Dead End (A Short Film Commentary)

So hey guys, this is director Ray Tollinchi of Never Falter Films,
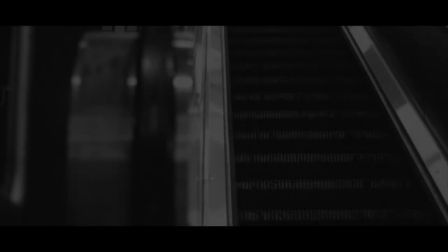6s
and I'd like to just start off by thanking you for coming in and watching the film as well as the commentary.
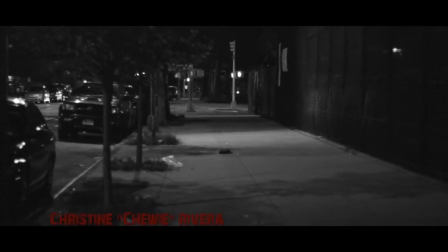13s
I know it's a really short film, so there's not much to say about it,
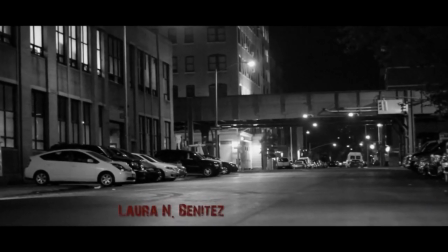18s
but you know, I figured it would be nice to have a little bit more insight to the project.
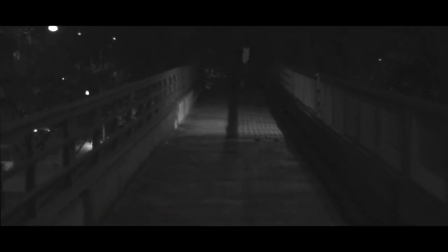22s
To start off by saying that the film initially started off as just a test.
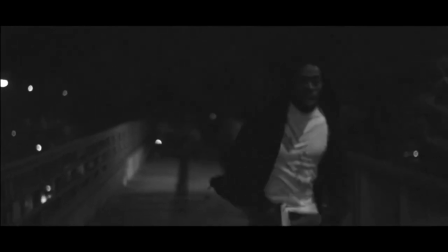28s
We really didn't know what we were going to come up with because we kind of just wanted to see if we could pull off doing a short film.
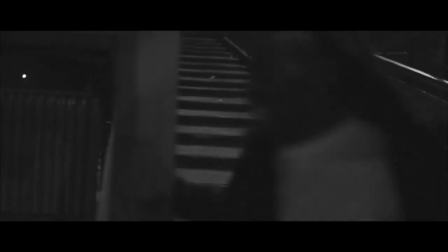34s
And I think that what we came out with for the time, budget, and money that we had, it wasn't too bad.
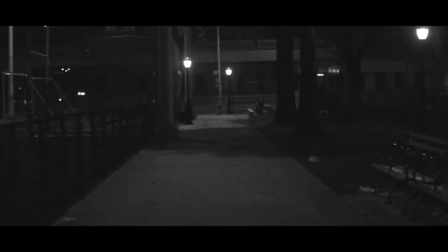42s
What's funny is that the film was actually shot entirely silent.
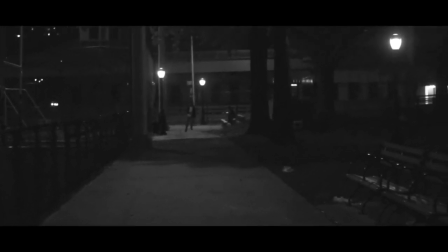47s
I mean, I don't think a lot of people know that. Fun little fact, we didn't have sound equipment at the time.
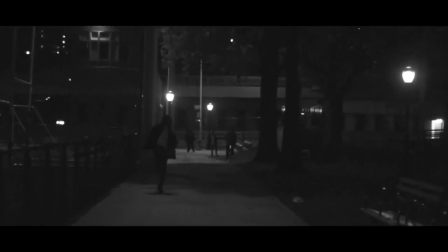51s
So it pretty much was shot as a silent film, and in post I added all the sound effects of our co-director Troy,
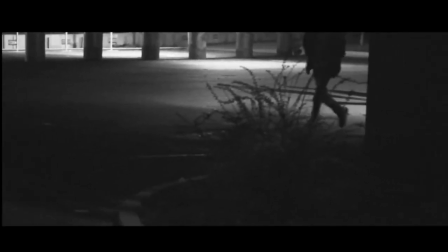60s
with him running and the gunshots and the zombie groans and, you know,
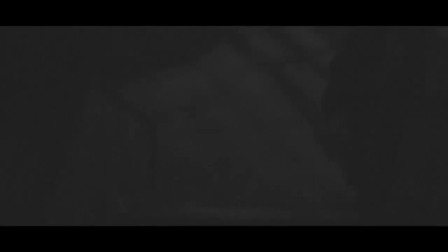65s
the hitting of the gates and all that other stuff. We went in back to every location and just kind of reenacted everything.
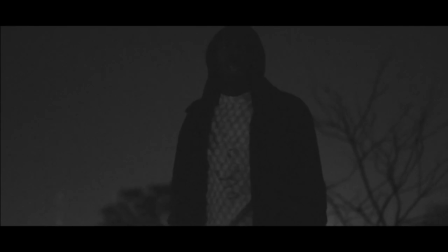72s
I would say that the film definitely did teach me a lot about sound design and how that affects the film.
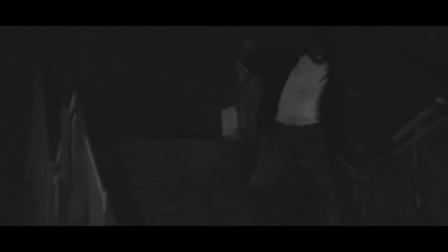80s
The score was actually done by Kevin McLeod, I think is his name.
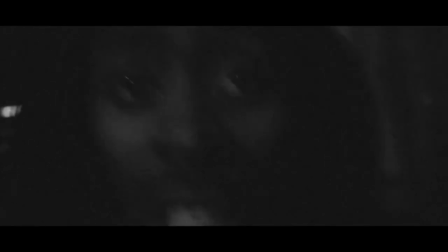86s
I'm pretty sure I butchered that. It's from his royalty-free music,
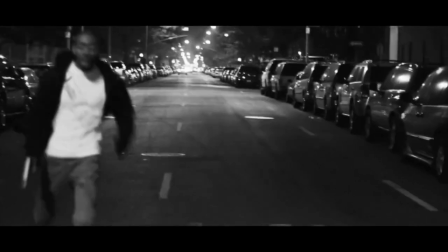90s
but I think that we managed to find a way to mix the tracks together to kind of make it feel like it wasn't just one,
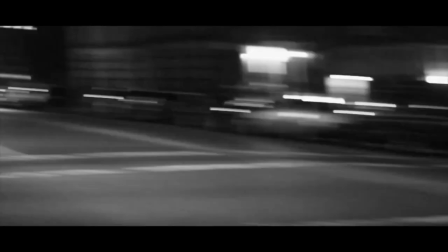98s
you know, like a generic score. It definitely helps the film a lot in many ways.
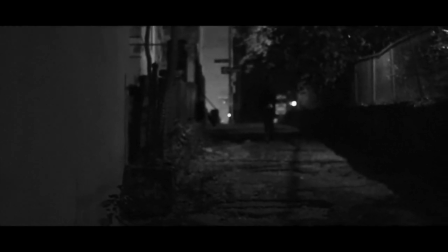105s
And doing this project, it also helped me realize how much music can affect a film and the suspense and the way it's shot and cut together.
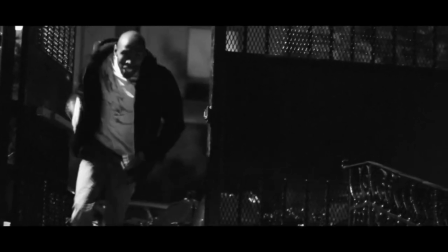114s
But you know, now I would prefer to have original music for it.
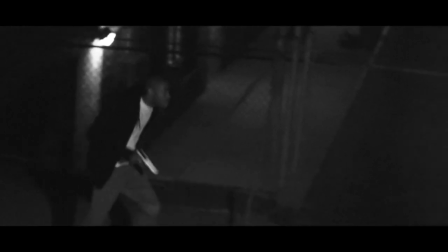121s
All the zombies that you see in the film are actually just friends who showed up, you know, that day last minute to do it.
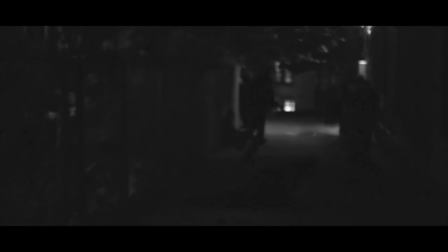128s
Our makeup effects artist, Chewy, I think you saw her in the credits,
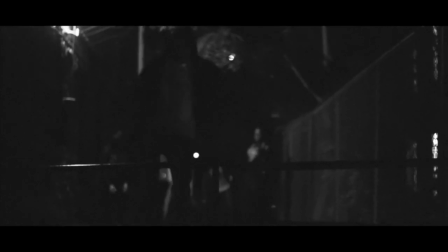133s
she shows up later, did all the makeup, spent about an hour on it.
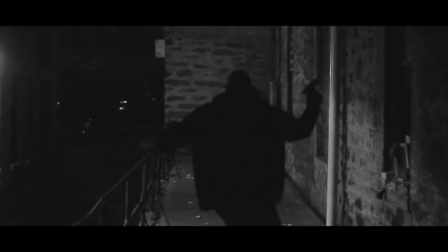138s
And she did a pretty good job for somebody who's not, before at the time, wasn't as experienced as she is now.
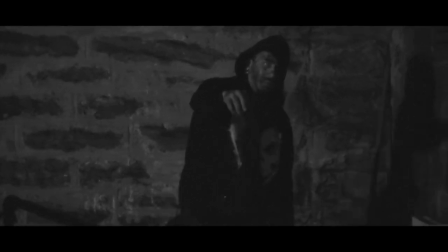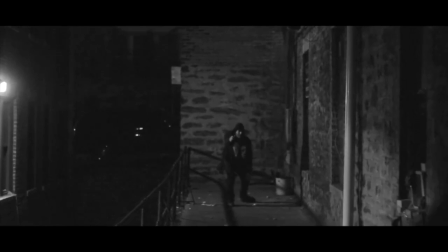152s
Funny fact is that this alley actually, I think, got closed down after we shot there.
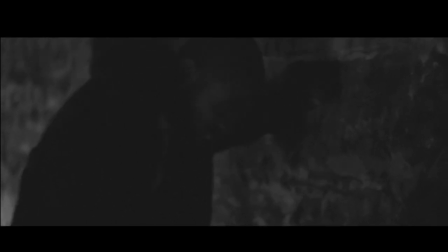157s
We tried to go back and shoot there again, but we wasn't able to get back in because they blocked it off.
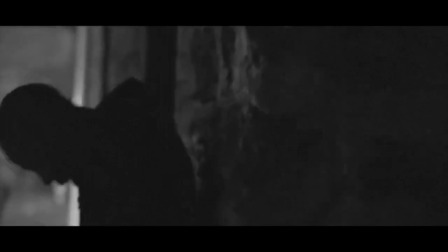163s
I'm pretty sure it's probably the reason that, you know, Troy was screaming and all the noise that we made, you know, while shooting.
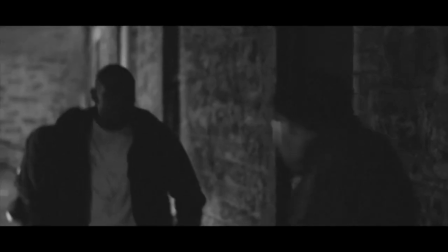173s
Originally, the black and white wasn't the choice to go with.
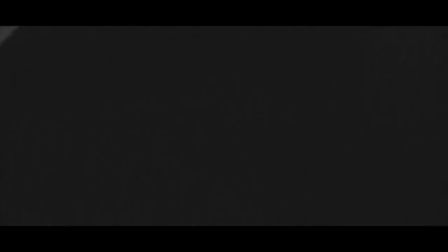178s
We actually wanted more of a bronze, kind of rusted color.
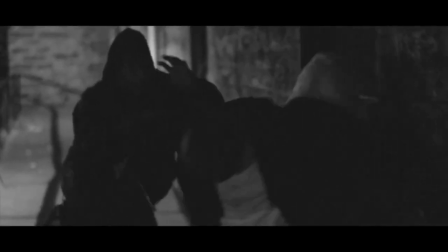182s
But once in post, it started to look really good in black and white with the film grain. And it kind of reminded me of a Night in the Living Dead kind of Romero homage film,
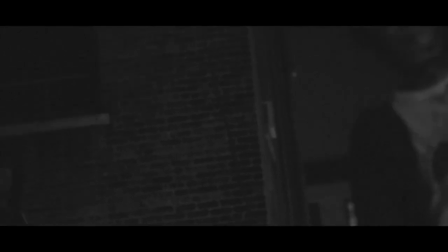194s
which is what I wanted to go for with this scene here with the eating of our character Troy.
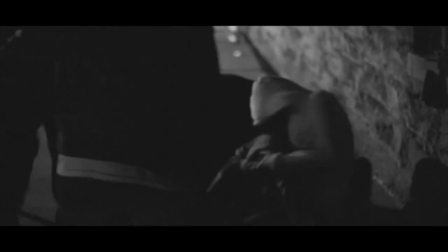202s
I definitely wanted to call back to that. I always felt like the best death scenes came from Romero zombie movies.
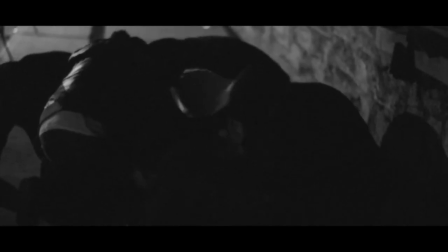211s
I love the gore without the gore kind of aspect. Also, like Alfred Hitchcock's Psycho is what I was trying to go for as well,
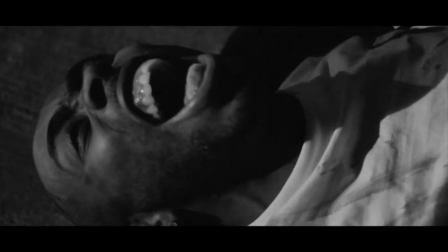219s
where you don't see much, but it's enough for you to picture much more.
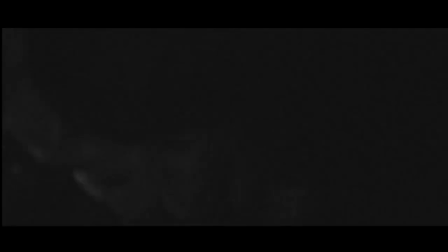224s
When we screened it, a lot of people reacted, you know, different ways, and some people loved it and some people thought it was gratuitous, but I always felt like
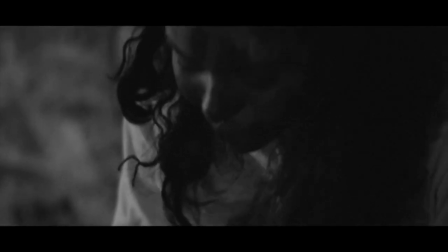235s
the eating of a human being by zombies should be grotesque and violent.
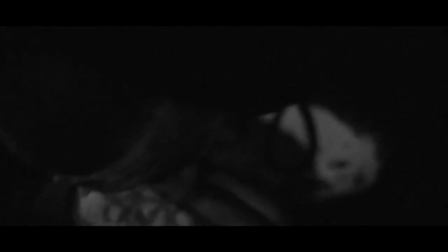241s
But also I try to keep it, you know, very hidden and disguised by shadows.